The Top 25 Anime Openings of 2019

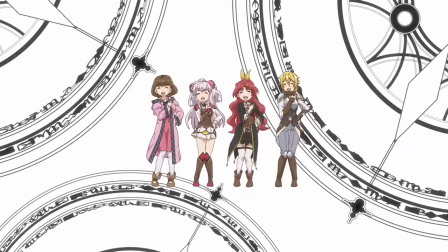As soon as I heard the wha- and saw it paired with the cute dance, I knew that this would be one of my favorites of the year.
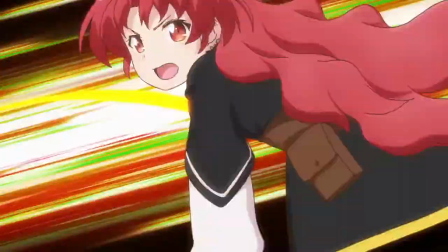As I've said before, I'm an absolute slut for the characters dancing in OPs, so this instantly shot up my list.
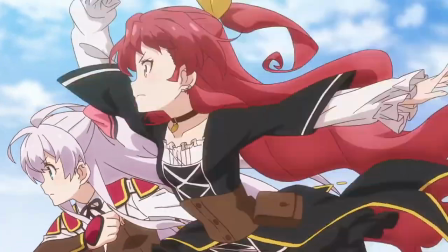And building on that, we have this fantastic shot of the cast each doing Power Rangers-esque poses,
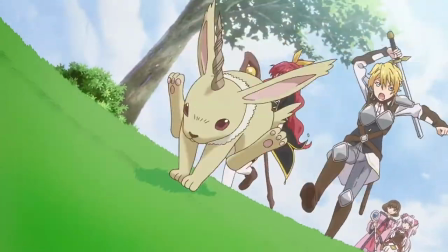complete with smoke effects, which just injects a ton of personality into what was an already fun-as-hell opening.
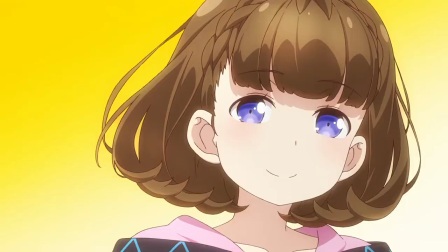I'll be damned if this doesn't make me smile every time I see it. Much like Copcraft,
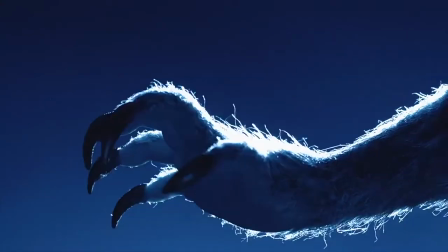the Beastars OP kicks off with a jazzy hook that gets you tapping your foot immediately and then manages to
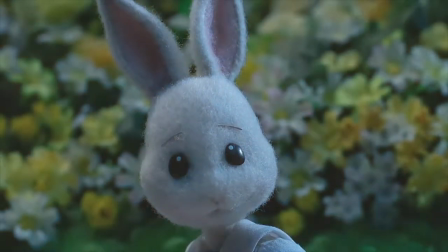seamlessly transition from a tense tone to a carefree and upbeat one that just never lets up,
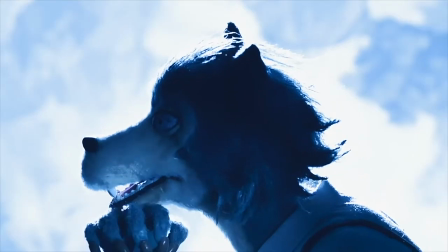And I'd be remiss to not mention the incredible and unique stop-motion animation and otherwise striking imagery that Studio Orange conjured up.
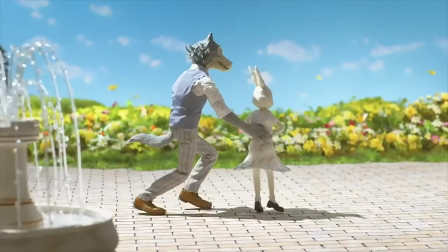From the nighttime hunt to the dance sequence, there is always something really interesting happening visually.
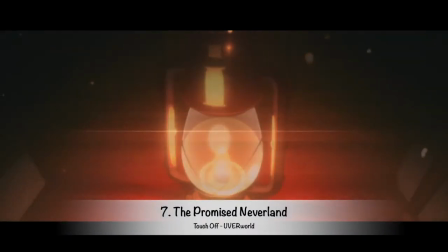The Promised Neverland has probably the best drop of any opening this year,
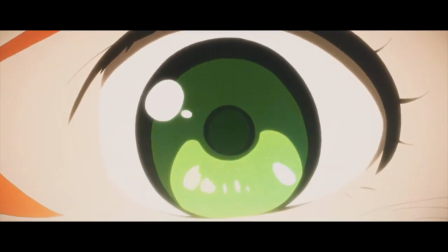with some killer sax work being accompanied by just the right drum and guitar work to make it hit even harder. And it's not just the song that's great. Cloverworks went off with utilizing the visuals to further embody the sense of tension found throughout the show.
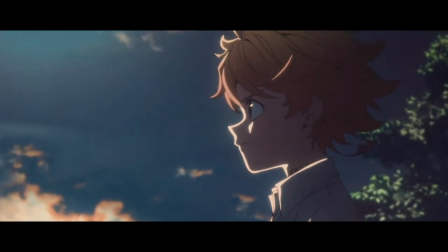The narrower aspect ratio compared to other openings gives it a claustrophobic and confined feeling,
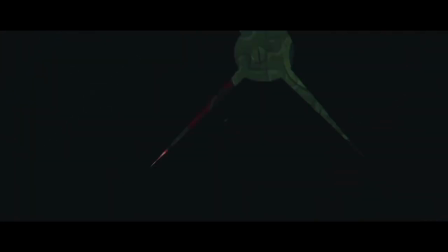which is perfect given the story, and the use of lighting with barely illuminated shots just adds to that feeling.
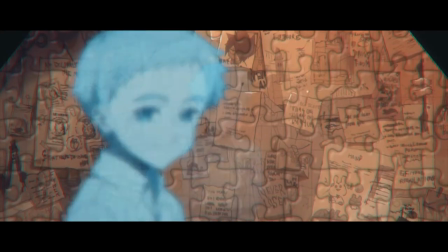Additionally, they use puzzle pieces as the background, which goes along with the characters trying to metaphorically piece everything together,
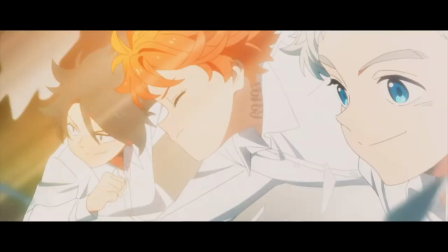and then later show the characters breaking down those same puzzle pieces as they find the answer and take action.
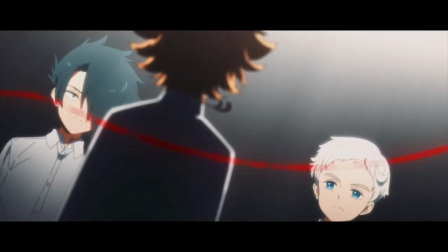The last thing that I really liked was what I took to be the red string of fate connecting our main characters, and then it burning up.
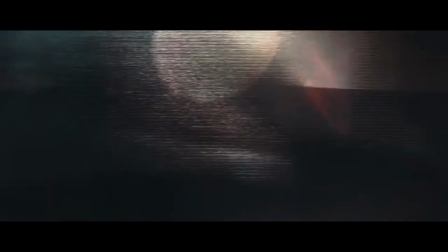I mean, damn. What a great combo of song and visuals.
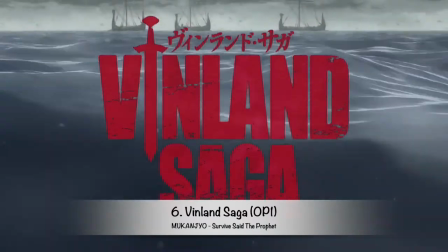The buildup in Vinland Saga's opening is lengthy, but as it continues to add in more instruments,
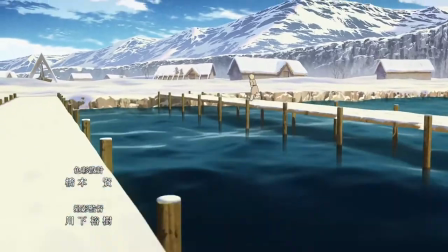starting with soft vocals and guitar work and then adding in the drums and second guitar,
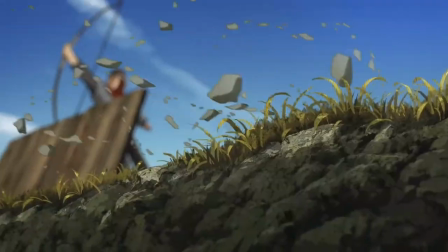the anticipation just grows higher and higher before it crescendos with the chorus immediately following a brief respite.
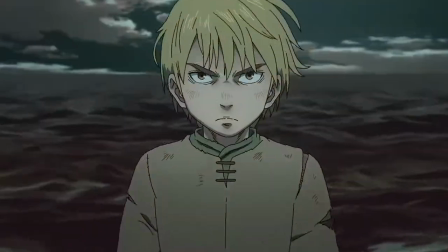Adding in screamed vocals in the second half was also a great touch as it really fits in thematically with the tone of the arc.
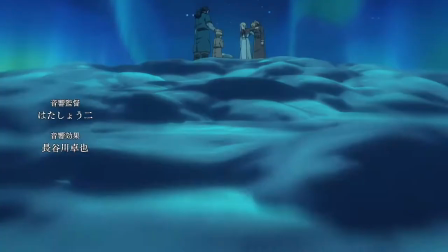Visually, I love the progression of Thorfinn running that shows with each of the drum rolls and the expert usage of the camera by Wit to show 3D space.
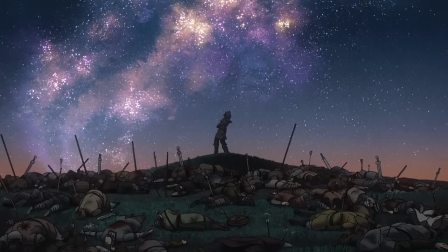And wow, that final shot of Thorfinn screaming into the night sky while on top of a pile of bodies is just beautiful.
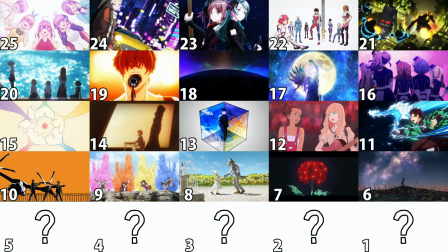And now, here we are, here, the top 5. Honestly, I can see why anybody would pick one of these as their favorite of the year overall, so let's just keep it rolling with my top 5 from 2019.
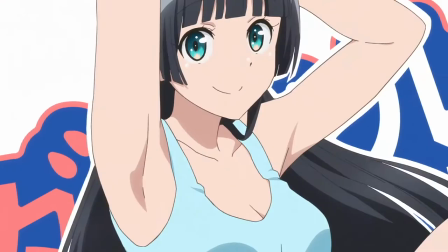How anyone could not love Onagai Muscle is beyond me. The trademark line is catchy and hilarious, as is the pre-chorus Saito Chesto,
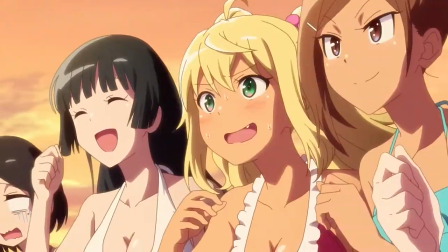the back and forth between Hibiki and Machio for the vocals is fun, and the visuals pop like nothing else.
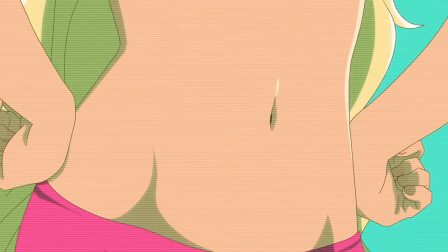I mean come on, this intro is just mesmerizing, no?
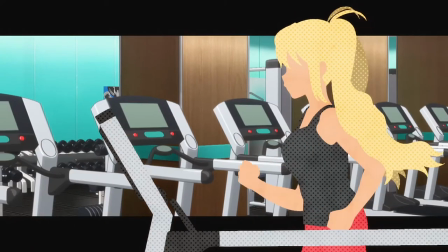Much like the back and forth between Hibiki and Machio's vocals that I mentioned, I also think the visual back and forth between the girls exercising and Machio posing is hilarious,
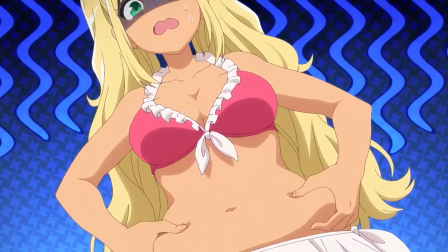and we also get other fun gags and memorable character moments, like Hibiki being worried about her little bit of chub, Akemi's knowing wink, and the teacher's shush.
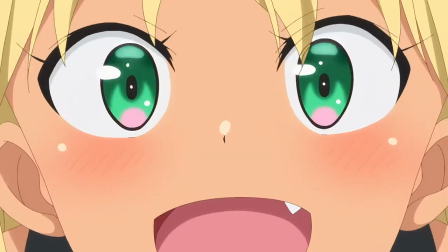Onigai muscle is an absolute banger. Wa moon da's cry.
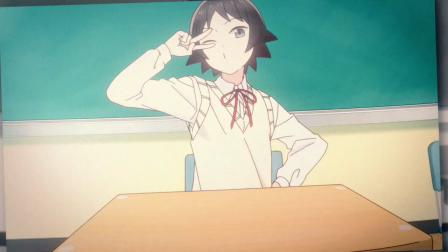That's all I need to say. This song is a bop through and through, going for a much more unique take on the classic, VA singing a song for a slice of life comedy trope.
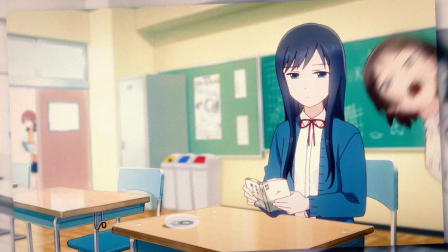The visuals perfectly capture each character's personality during the verse, and it all builds up to this trippy chorus visual,
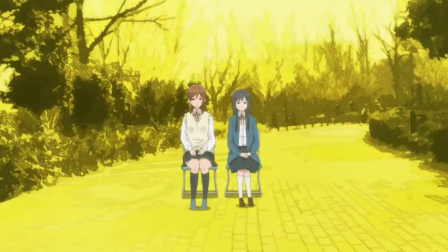with characters rapidly appearing, disappearing, and otherwise moving around the screen. I really don't know how to describe this.
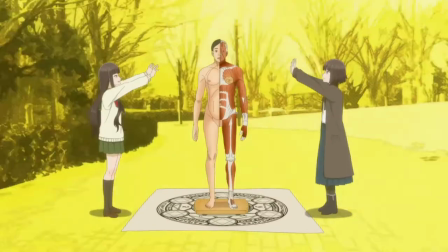It's incredibly unique to watch, I love the song, and the OP as a whole is just really fucking cool in general.
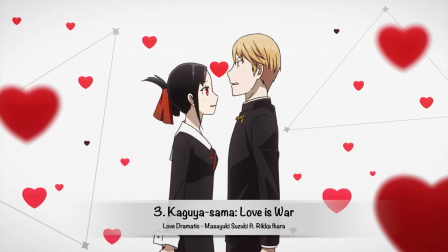You thought Copcraft and Beastars had jazzy openings? Nah, bro. You want jazz?
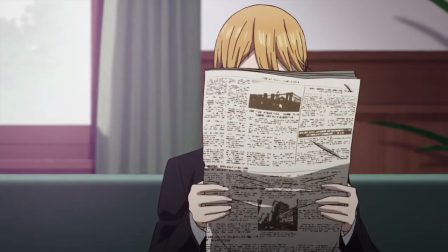You come here. Love Dramatic is an absolutely perfect opening for the hilarity that is Love is War's unique brand of romcom.
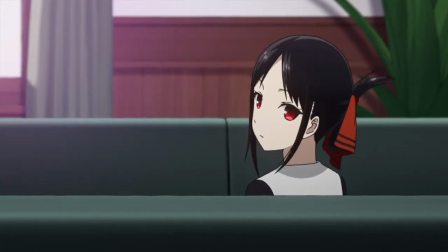Character moments reign supreme in this opening, especially with Kaguya and Shiragane doing everything they can to sabotage each other and consistently getting embarrassed.
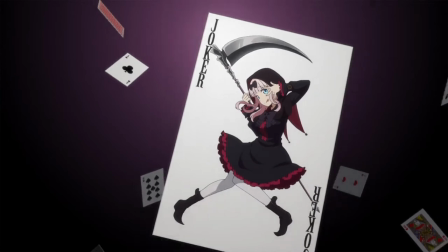I also really liked Chica being the Joker, as she's the most liable to randomly throw a wrench into everything, and then the psychedelic visuals in the chorus are both trippy and fun.
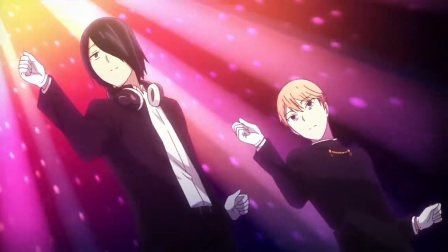And of course, I can't help but mention that brief shot of the characters dancing, which I always love to see.
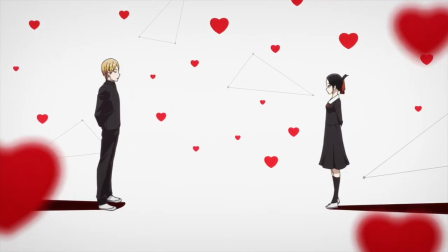Out of every opening on this list, I'd say Love Dramatic is the one that best pairs with the show.
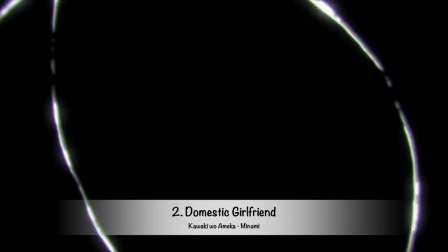Having the visuals be set during a mostly dreary rainy day reinforces the drama and tone,
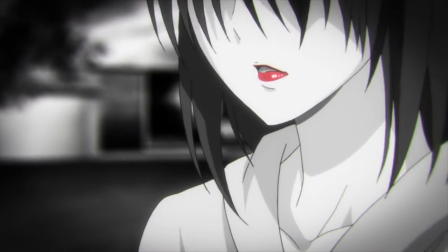but the real allure of Domestic Girlfriend's opening is the fantastic vocal performance from Minami.
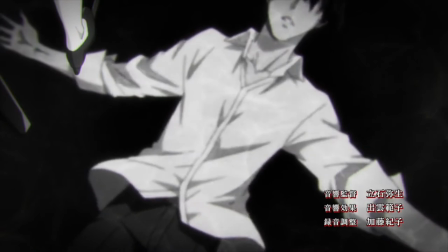I mean holy shit is this good. Her vocals are much rougher than most OP performances,
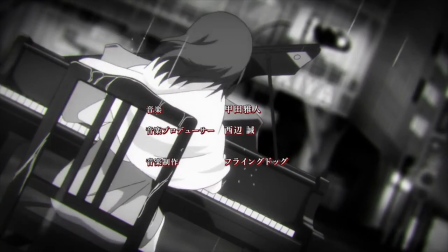and that combined with the quick delivery and rapid breaths between lines in the chorus make the song feel intense and like every line carries some weight behind it.
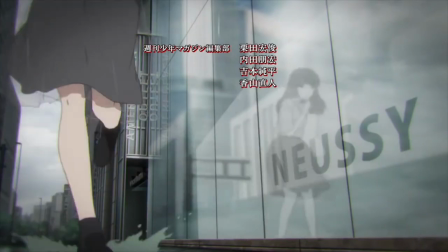It's a raw, impactful song where you can just feel the emotion emanating from her vocals, and that carries it to the number two spot.
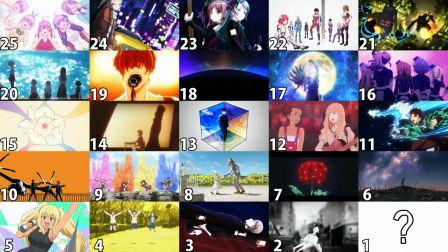And now that we've reached number one, the party is over.
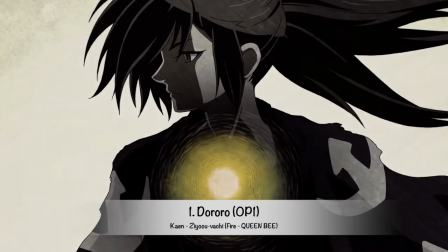Taking home the nod from my personal favorite opening of the year is the first Ororo opening, and what an opening it is.
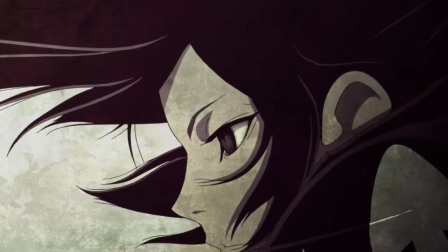The vocals are both catchy and upbeat, but the instruments and visuals make them feel somehow ominous at the same time.
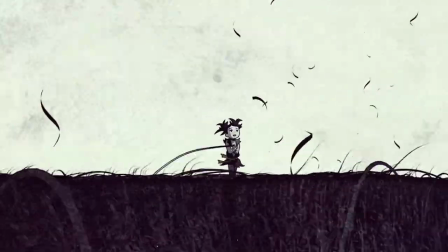Oh, and the chorus is introduced with a ridiculously satisfying bass drop. Speaking of the visuals though,
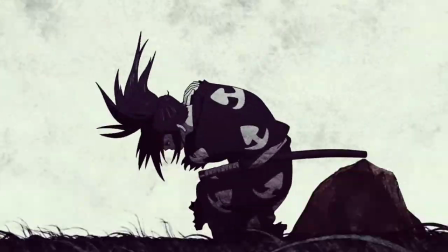they're consistently engaging and do a great job of demonstrating the despair that Hiyakimaru and Dororo go through on their journey,
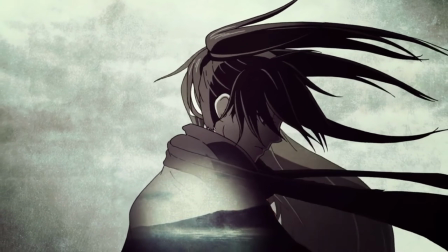and the transitions between each scene are smooth as hell.
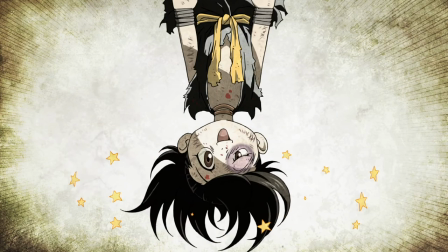They even manage to sneak in a quick callback to the art style of the original anime towards the end, which was a cool nod to the past.
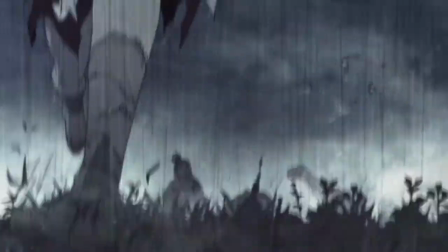And wow, how about that shot of Hiyakimaru fighting in the reflection of the blade?
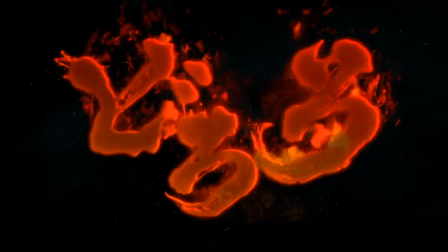That has to be one of the single best shots of any opening this year. Cayenne is the full package and that's what makes it my favorite opening of the year.
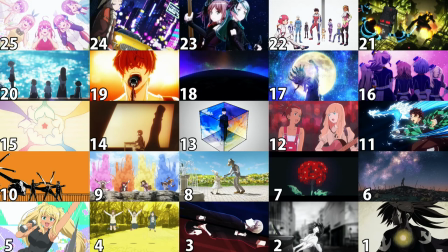And that wraps up the list of my top 25 openings from 2019. What did you think? Did you agree with my picks or are there some that I missed? Let me know in the comments below or on Twitter.
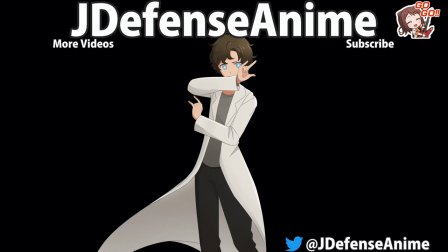If you're not already subscribed to me on YouTube or following me on Twitter at JDefenseAnime, then go ahead and do that now. And as always, thanks for checking out my video, and until next time.